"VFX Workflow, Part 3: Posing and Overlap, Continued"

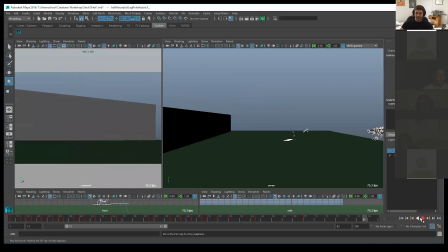Okay, now check out what's happening with this arc. This is one thing I definitely want to bring up to you guys that happens in VFX all the time.
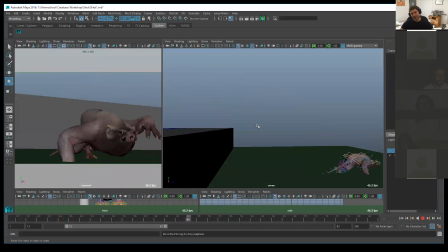I look at this arc and I'm obviously seeing the timing behind it, right? I'm seeing a push kind of happen where the arc comes up. We have a little bit too much hang time and then we almost directly come down here, right?
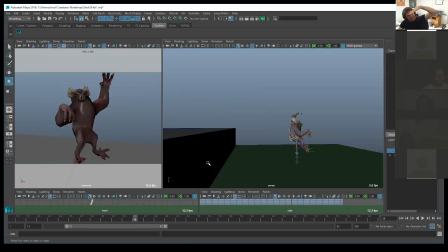So we're kind of having an arc come up and then kind of almost on a diagonal down, which is not necessarily the best arc we want to have. But for this camera, to get the poses we wanted, especially since we're going to noisy some of it up a little bit,
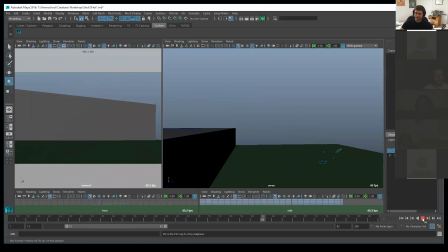that's absolutely something we're just going to kind of fake. Okay, so let's work on getting the final poses what we wanted here.
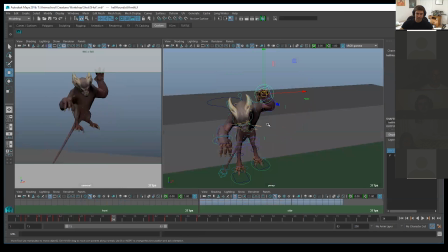Okay, let's work on some of this arm stuff. Okay, so I'll probably have this do something more like this. Let's get the fingers into an overlap state. And then this is where we want our slam happening.
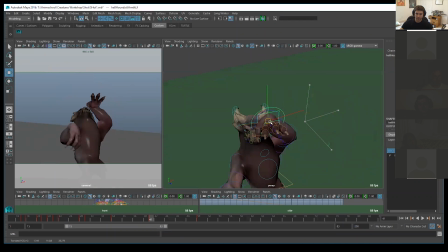Here is where we want to really, really, really push our overlap.
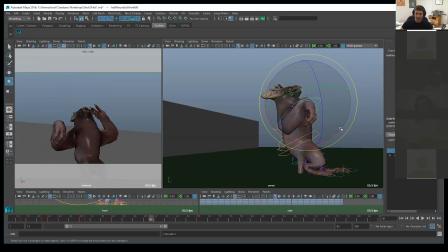Okay, and then this one is still on its way up, because remember we want to get that fun kind of bicycle kick type thing with the arms.
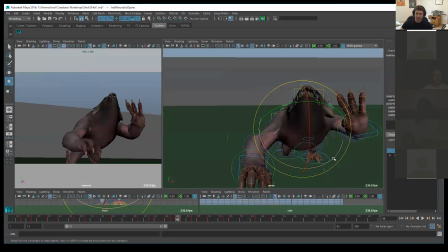Which means we're going to be favoring this first, while this hand is still much higher than the other one.
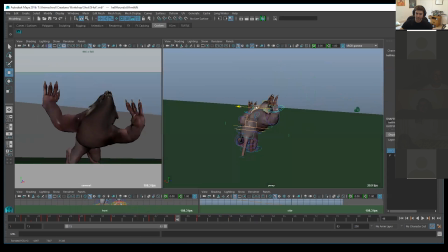Get it as far behind the body as we can. That one's on its way down.
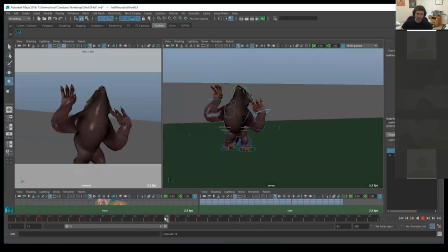Get a nice silhouette out of this. Push this out of the way, make sure that we follow an arc.
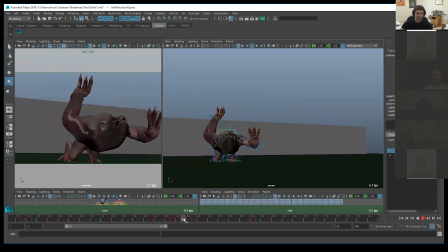So one of the things that we're doing is by this one landing first,
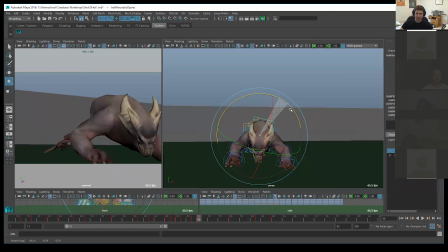we can really, really nicely push a really nice arc this way.
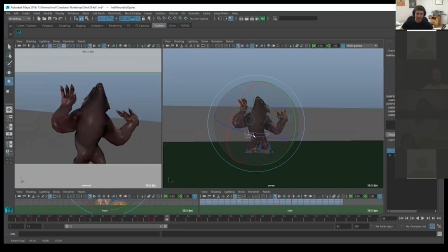And I'm just kind of going back here, really pushing it so it's favoring this side, which means that our downward spine, right, kind of hit the opposite.
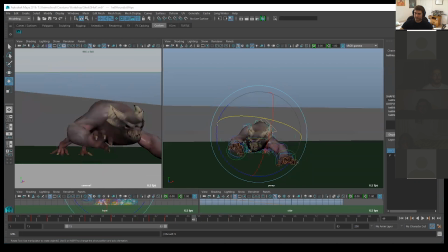Okay, so when this one hits the ground, we're still very favored on this side. And this IK is going to be landing slightly later.
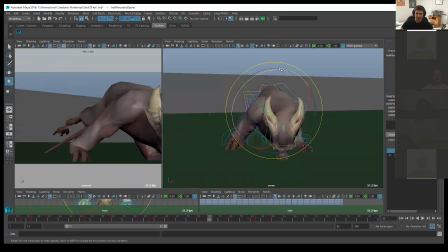And also, since we are going to be putting the pressure on that side there, this is where we're going to be reversing that on this side.
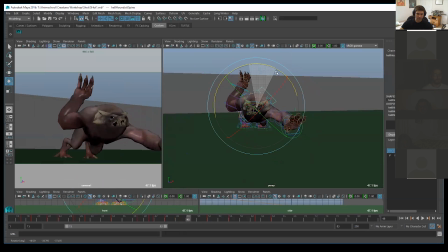So we get our nice reversal shapes out of that.
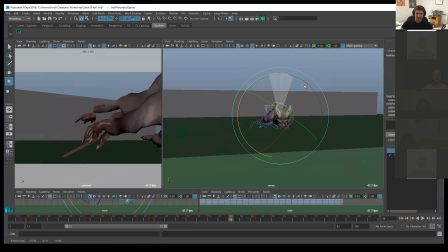Then when we push off, we can reverse it back and get that kind of nice push off till we leave.
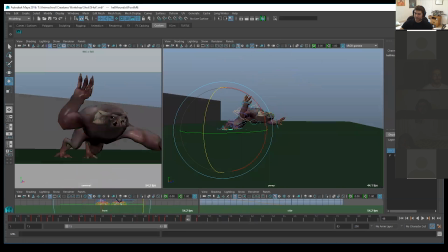Okay, so now we go into here and we start untangling the arms and the hands.
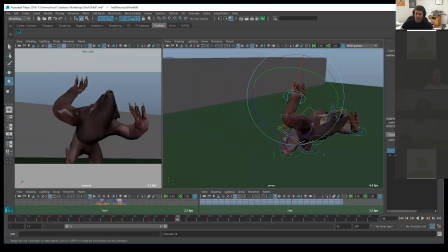Get this back.
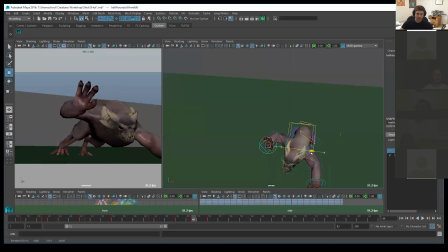And let's make sure that when we slam this down, getting a really nice big ol' overlap out of this.
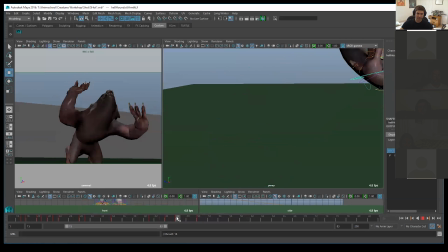Okay, this one can land here, which means that his backup will be a little bit further here.
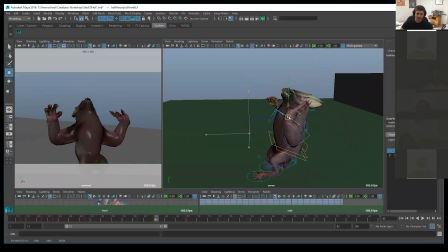This is still pushing back, and we're just still working with our timing. So as this one's going down, this one's heading up. Here we can probably even bring this down even further.
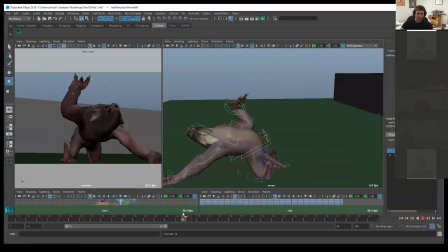So we get real nice opposite actions there.
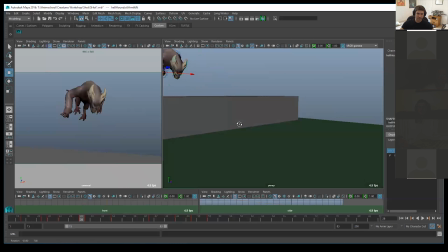Okay, let's work on the other arm. This one can probably still be a little bit further down on that push off.
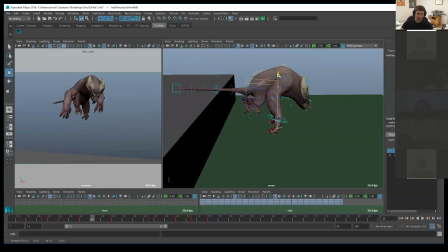This is where we just kind of fill in our IKs. As this arm heads up, this one can still kind of favor it down.
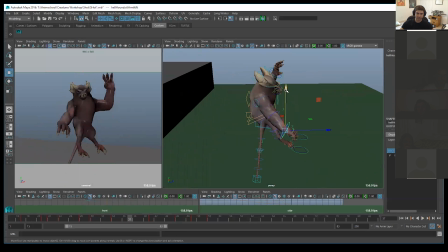Then it starts heading up, I would say probably a little sooner because we're reaching a little bit too far here to get that real nice offset.
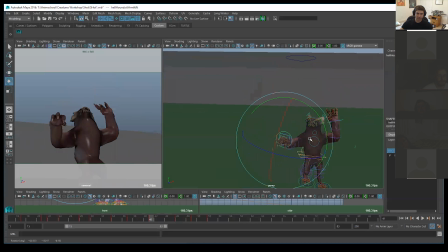And then start to come up here. And a real nice slam of the ground.
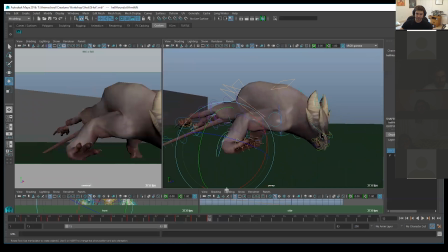All right, so let's bring this back a little further. So he can land that one here.